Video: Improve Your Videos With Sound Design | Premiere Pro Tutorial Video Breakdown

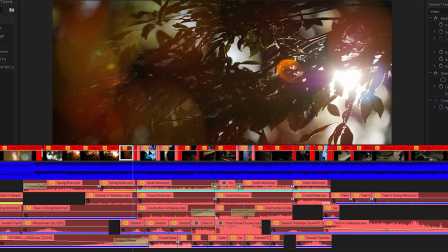4:10 then there's a quick time ramp between the end of the clip to the beginning of the next clip and that's where another swish sound happens then I switched all of the sound design to one that says Arctic wind there's crowd noise and that's because it's sort of a downtown location I have also
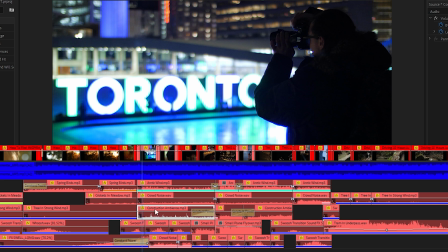4:24 construction ambience which obviously this isn't a construction site but again it doesn't really matter exact type of sound effect you're using because when they're blended and there's music as long it has the general sort of vibe of the atmosphere or the location you should be good to go as you can see i've
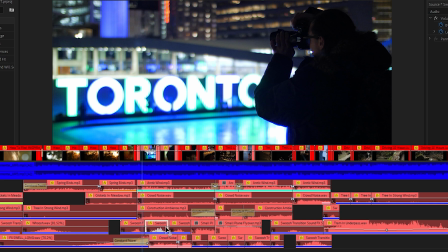4:41 also used quite a few of the same swish sounds i believe the middle one was stretched to be a little slower so the effect is a little lower in frequency and then i've even duplicated the crowd noise and offset it a bit to make it seem a little more layered and that sounds
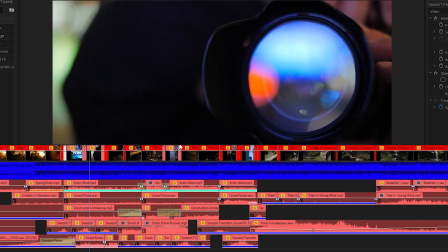4:54 like this next
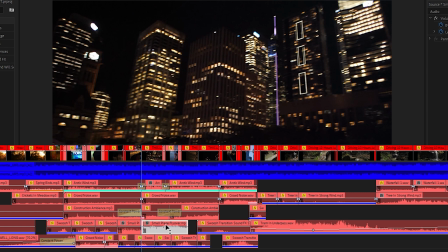4:58 we have the plane noise or a helicopter noise everything else is sort of the same just duplicated and either faded at certain points or lower in volume or higher in volume some of them again may have a slight time change so it might be a little slower a little faster
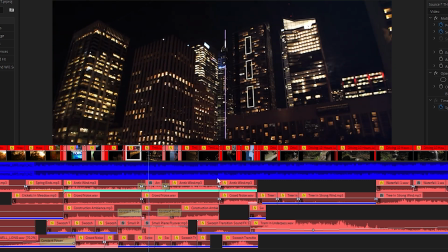5:14 and that sounds like this then
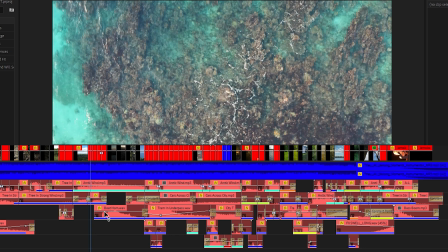5:22 if we go further on here we have some traffic sound effects and also a boat horn that
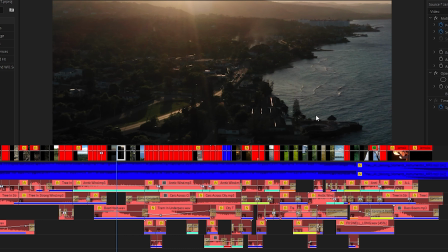5:31 sort of ties in because again you see the ocean and it's a familiar noise and
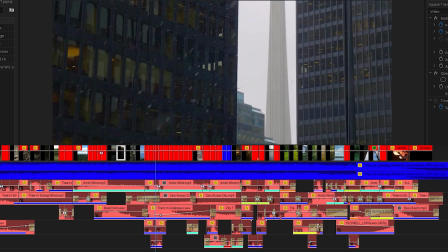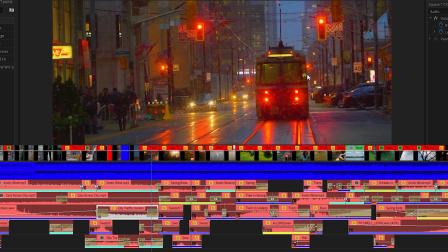5:46 then here I've added in some city traffic sound effects that has some sounds of a streetcar. The compressed air being released towards the end.
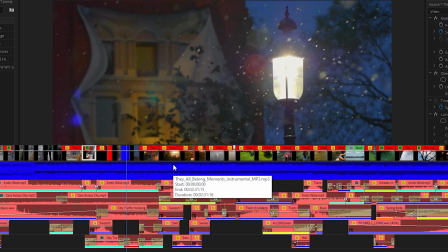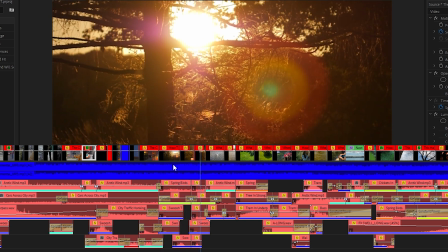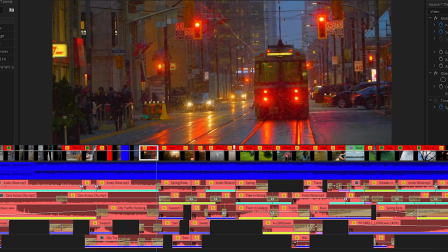6:05 And once again if we play it with the song it sort of blends in all together.
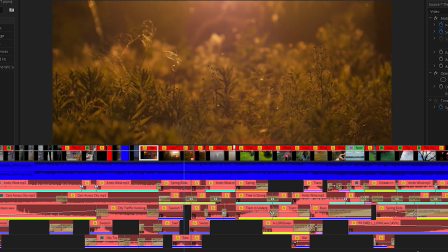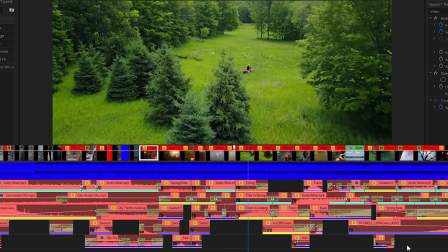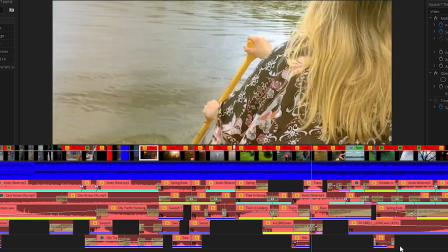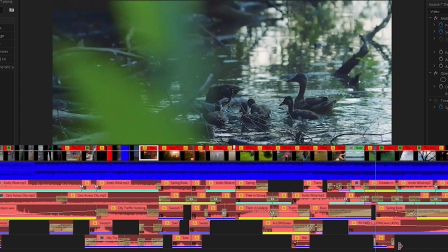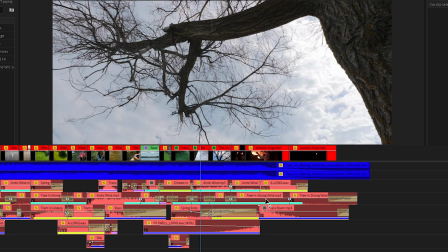6:30 At the end here I've added a bass boom sound effect and it sort of ends right as I let go of this lantern.
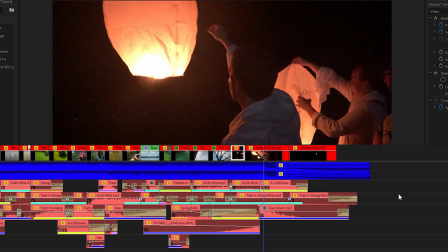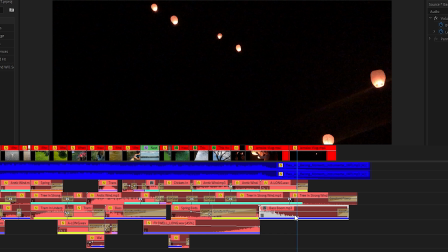6:43 And that was timed as well so that it ends exactly when the song ends and it just sort of adds a little bit of i guess oomph to the end of the song and
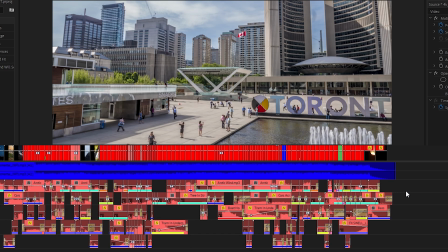6:51 to end the sequence overall i would say are these sound effects needed absolutely not do they add to a better feel in the edit yes they do 100 i would highly recommend incorporating sound effects could the sound design in this video be better absolutely of
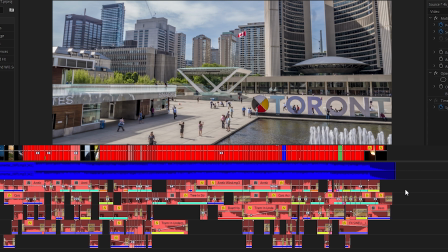7:06 course it takes a lot of time to do sound design especially good sound design because you're constantly searching for different sound effects and ambient sounds. And often it takes more time to do the sound design than your actual visual edit. So at a certain point, you sort of call it and arrive at an edit that you're happy with.
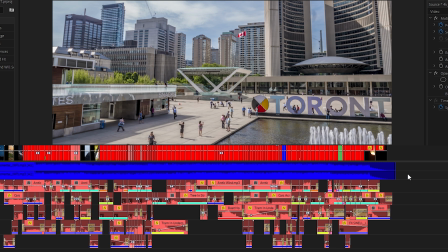7:22 And of course, every single person who edits and does sound design is going to do it a little bit differently. They're going to have their own approaches, they're going to have their go-to sound effects. And I would highly suggest you build up your own sound effects library over time, you could create your own Foley, which is essentially sound effects that you record with your own microphone, and then use those as sound effects in your edits.
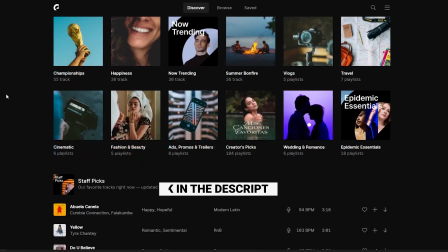7:41 Or beyond that, you could get a subscription to a website like Epidemic Sound. A lot of the stuff we use, especially all our music is from Epidemic Sound.
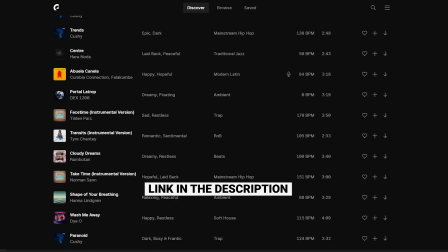7:49 I would highly recommend them. This is not a sponsored video by them, but their music and sound effects quality is very high.
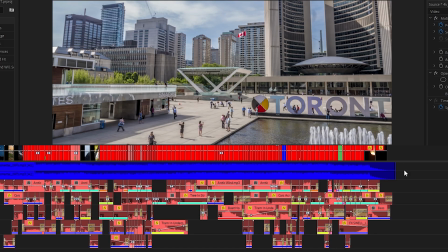7:54 So they tend to be our go-to. But in any case, the point of this video is once you're done your edit and you've added music, don't end there. Definitely spend some extra time adding in some sound effects because it does make a huge difference. Okay, that's it for this video. I hope that helped show how important sound design is in your videos.